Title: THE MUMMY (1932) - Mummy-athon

it just felt kind of weird and different like they changed it and when i went back to look at
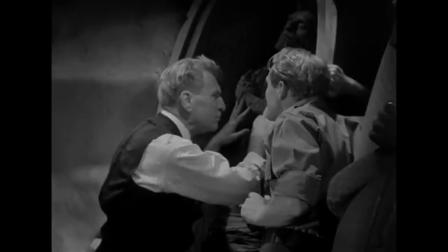my copies or just the scenes online because i didn't have a current copy back then i noticed that they added in all this extra music and it wasn't bad music it was creepy music it was epic music but it didn't fit the scenes and those scenes just work so much better when they're silent especially the opening when
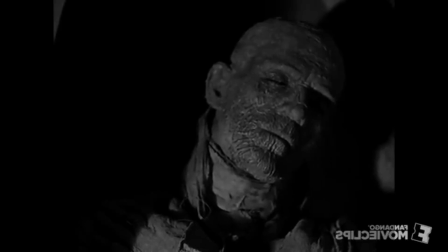he's reading from the scroll of thoth and hemotep slowly comes to life because in the re-release they had in this epic creepy music but the original is almost
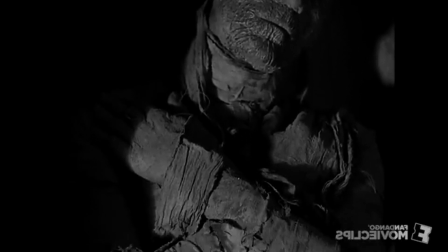completely silent and it's just it is for a little kid me it was creepy it was awe awe inspiring
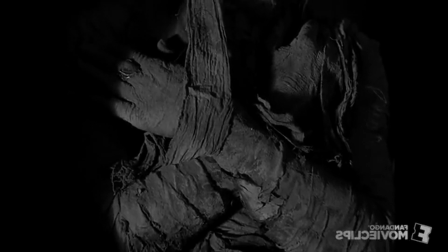and here it's just uncomfortable uncomfortable
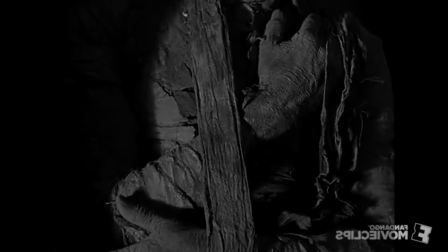because you see this dead thing slowly open his eyes his body slowly coming back to life and it just eerie i remember all these vhs's
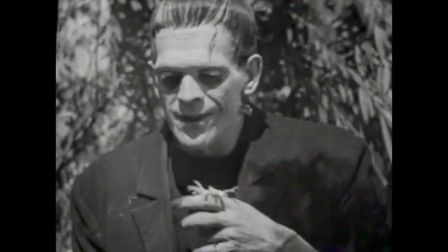whenever you pop them in they would have a commercial for it basically advertising all
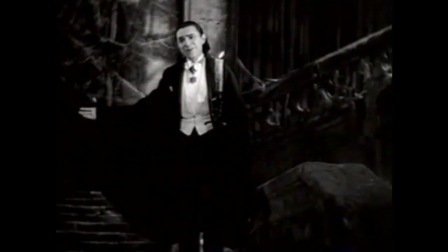the universal monster classics that was enough encouraged me to buy them all
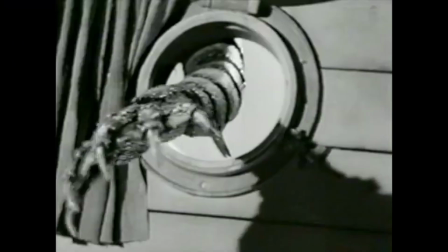this was the first step down the rabbit hole of gods and monsters
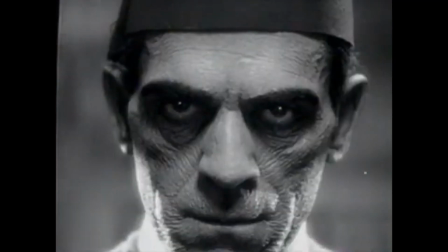for your hanyo and i did collect majority of these movies when i was
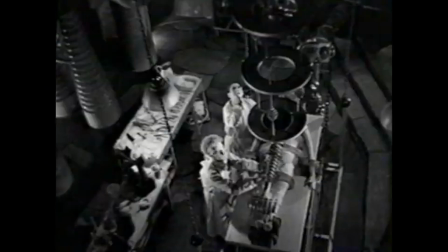growing up it kind of stopped here and there i finally got the full collection on blu-ray
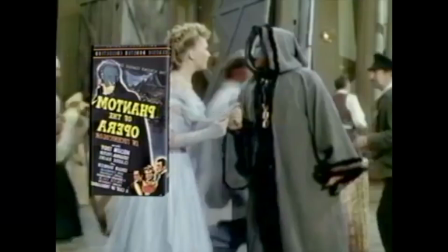and it is it's beautiful this is this thing is so amazing this
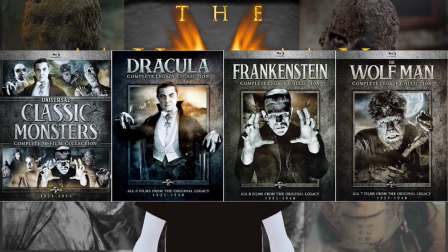is sexy this is this is perfection right here right now but yeah the mummy 1932 is one of my favorite films of all time it is creepy it is eerie a boris karloff performance it's just captivating zeta johan is great great it's perfect everybody else is servible servible they don't give a bad performance but these two just steal the park whenever they're on screen the look of the film the cinematography is great the ancient egyptian sets that they design look perfect like everything perfection at least for me i think i think this movie is one of the greats of all time and it's sad to say that we wouldn't this would be the last time we will see imhotep for a while well yes their universal did do other mummy movies they did not star imhotep but another mummy called karis and
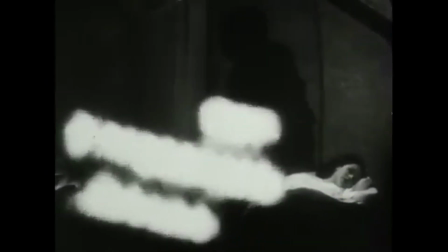we will start his journey his saga in the next video so see you all there tomorrow. Bye-bye.
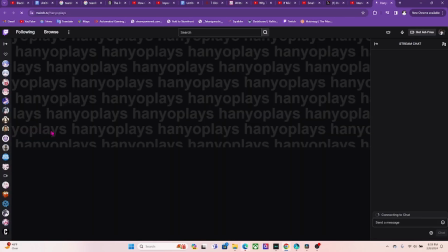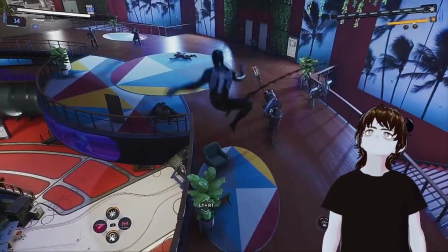every day we play horror games, action games, and visual novels.
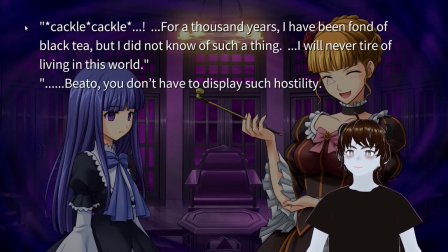So if you don't mind, if you like what I do here, if you can stand my annoying voice here, follow me on Twitch and we can spend hanging out with some more. Alright, hope to see you over there. Have a good day.